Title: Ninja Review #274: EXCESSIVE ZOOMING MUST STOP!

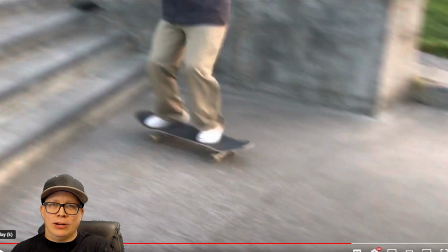[7:36]
the stairs maybe we should do that for one of these fridays where instead of i learn a trick i have a three stair by my house i should see how much tricks we can do down the three stair without popping the nose or the tail yeah that's uh that sounds like a disaster
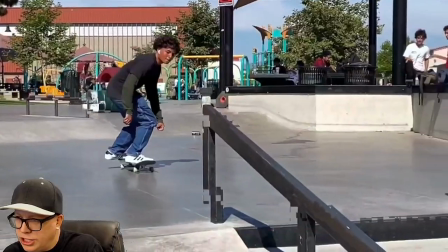[7:51]
of a video no slide down shove it with the chick in the way front shove
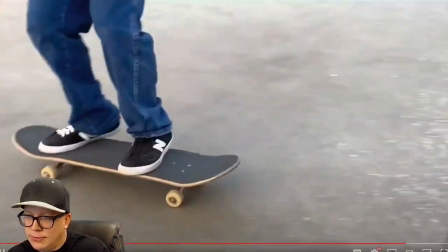[7:56]
hauling ass right there burial heel flip but again the
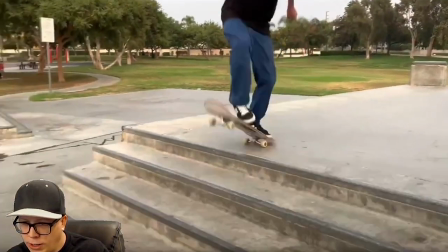[8:00]
zooming makes that whole thing just look awkward right if we pause right here like
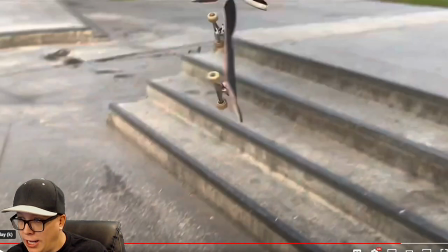[8:05]
the skateboarder is no longer in the shot at all so this filmer is listen we can judge the skateboarding all we want but what i try to do here is judge the watchability of the video and try and make it as entertaining
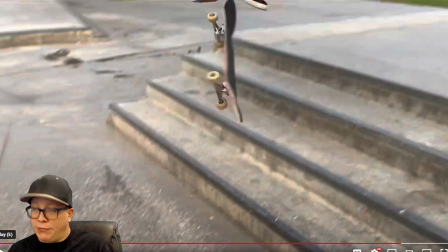[8:18]
as possible this is this is taking away from the skater if this was a sponsor tape let's say that you didn't get sponsored i feel like part of the blame could be placed on the filmer just because
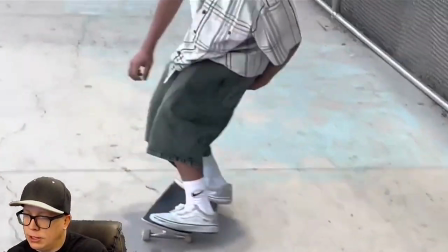[8:31]
i don't know what's going on molly back lip mixing
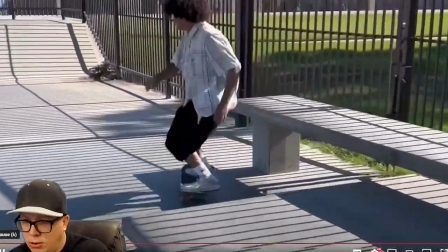[8:36]
it up okay we got the manual combo and that's it overall
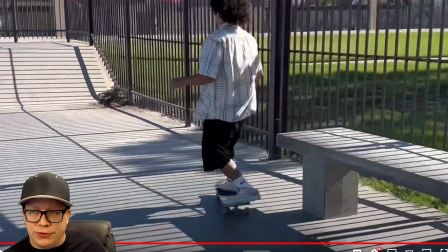[8:41]
uh i don't know how i feel about this right because right now i'm kind of thinking what could we do to improve the skater first i think the tricks were pretty good right the tricks were nice mixed it
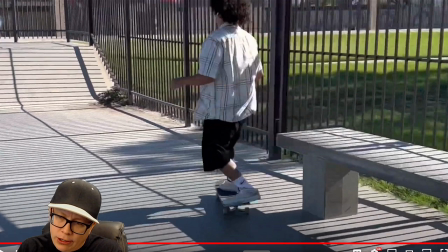[8:56]
up wonderfully we got some rails we got some stairs we got some flip tricks we got the the park tricks over the hip we got a manual at the end we got ledges but what took away from all that is having to watch a video like this and listen I spent
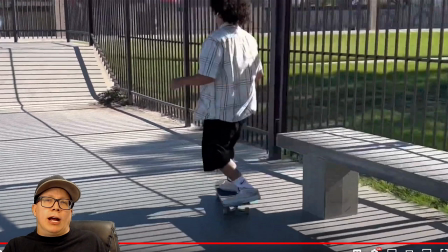[9:16]
the whole video complaining about it I want to know your guys thoughts right because sometimes I get this feeling if I just say hey the zooming in and zooming out made your video terrible they're just gonna say well you don't understand that's just your opinion so I would love the chat room to chime in is it just my opinion or was that video
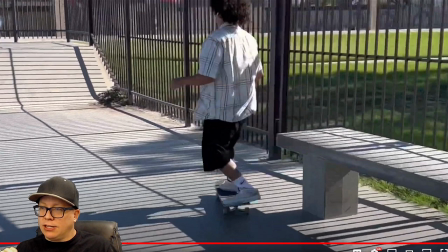[9:33]
hard to fucking watch not because of the skill not because of the tricks but only because of the filming in fact if we're gonna
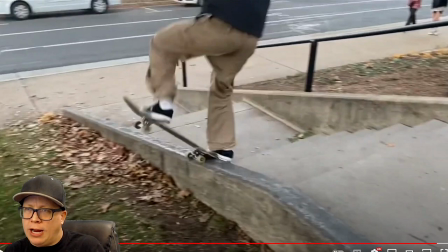[9:41]
go by the 1 to 10 scale we gave this video 8.5 I don't think we can give this video a higher score I
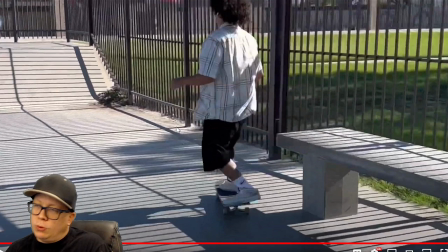[9:48]
think it has to go down I'm gonna go down to a 7 7 out of 10 which is rare it's rare that the filmer takes away from the video that much but also we've had this before in the past where the editor takes away from it by adding, I don't know,
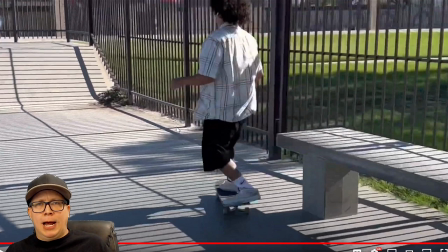[10:03]
trees wiggling and water and a time lapse of the sun going by that we've seen a thousand times, leaves and shit, trees, all these things we've seen a thousand times, super uncreative. Here, you're not really standing out when you're just trying to make the viewer dizzy, but then again, that's just my opinion.